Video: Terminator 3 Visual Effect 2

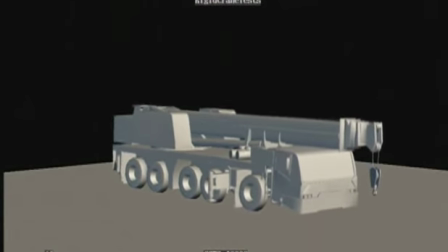(4:35)
To minimize our headache in coming up with an accurate animation and simulation for this thing,
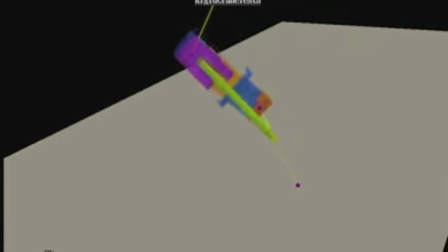(4:41)
we blocked in the entire four-shot sequence using a very simple model and
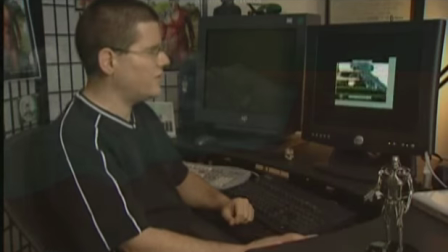(4:47)
just hand-animating and doing very simple simulations to get a client buy-off on how the crane would flip. And once that's decided, then we go to work creating it and making it look photorealistic. And then we start getting incarnations of it on film, and we look at it and we go, well, we believe this part of it, we don't believe that part of it.
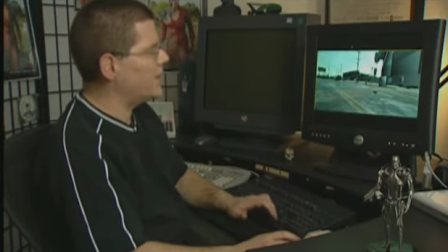(5:07)
This represents kind of our first take with the full-size real model.
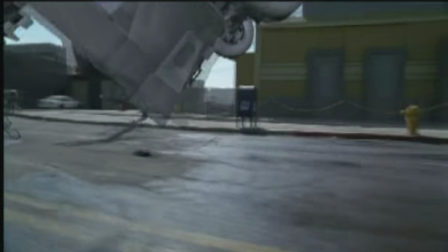(5:11)
And we've started adding in some extra touches like, you know, little bits and pieces falling off, a little bit of extra vibration in the crane boom and the cab.
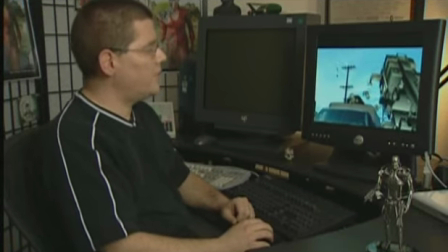(5:24)
So this is, the simulations are starting to progress a little bit more.
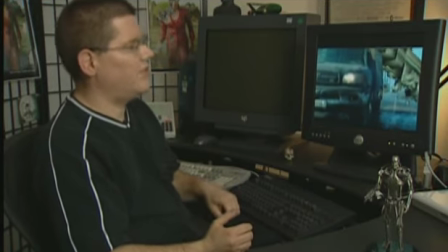(5:28)
You can see we're starting to add a lot of debris falling off the crane, actually considerably more debris than whatever fall off in a real vehicle that flips through the air.
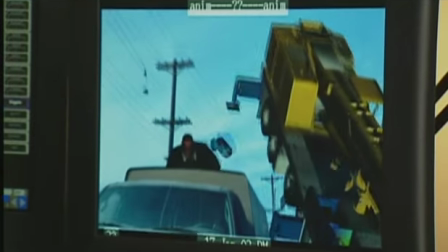(5:35)
It's like every single piece comes unglued the minute it starts to fly over.
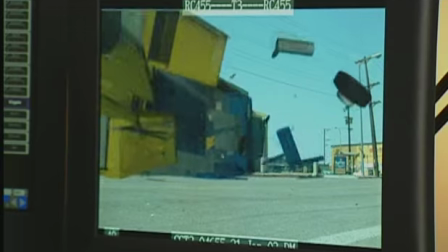(5:39)
If you were to like actually carefully count them all, there's probably more wheels flying through the air than the crane even has on it.
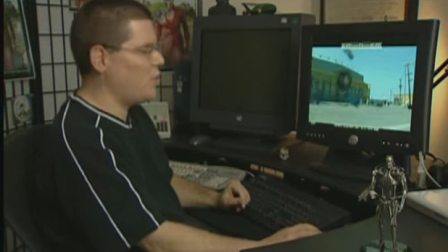(5:46)
So it's just way over the top, but it just looks so much better because of it.
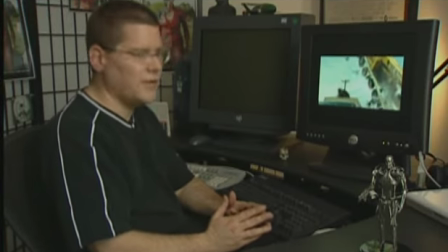(5:55)
These are the final shots in the sequence where you can see the finalized, all of the elements have come together.
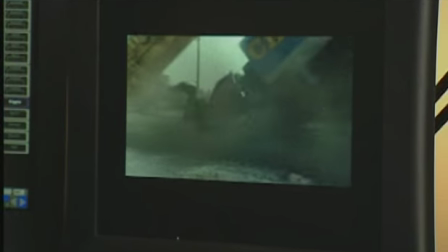(6:00)
The compositing crew has finessed all the various dust elements and
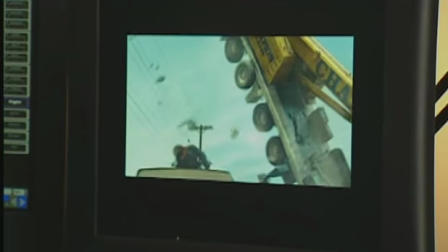(6:04)
debris elements and spark elements and flame and explosion elements,
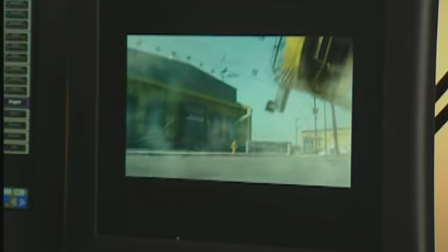(6:10)
got all the depth and the compositing working, put some camera shake in there so you really feel that explosion.
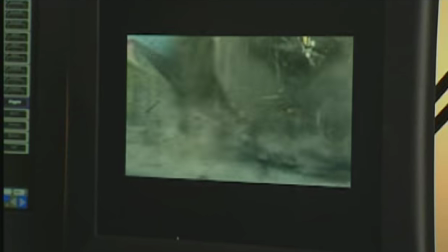(6:17)
The pavement break-up's been pretty much finalized, and both we and the client were very, very happy with the shots when they were done. The great art in visual effects nowadays is making the audience forget that it's a visual effect. They just think that they're seeing something that's really happening, they're not aware that there were 500 technicians that went to the creation of one what might apparently be a rather simple shot that you're looking at.
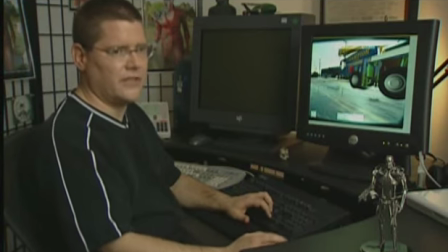(6:42)
The director for these four shots is he really wanted it to be as realistic I mean within kind of artistic reason but he really wanted it to be real he didn't want it to give itself away as a CG crane and that that made our job that much more interesting but also that much more difficult. We showed it to our PR department and she didn't know it was a CG crane and she said oh that's just a CG Arnold on top of the truck. It's something that is that is challenging and it's out there and it's really difficult to do and nobody else has done it or that I have seen. I'm sure they've done you know lots of other things but no cranes.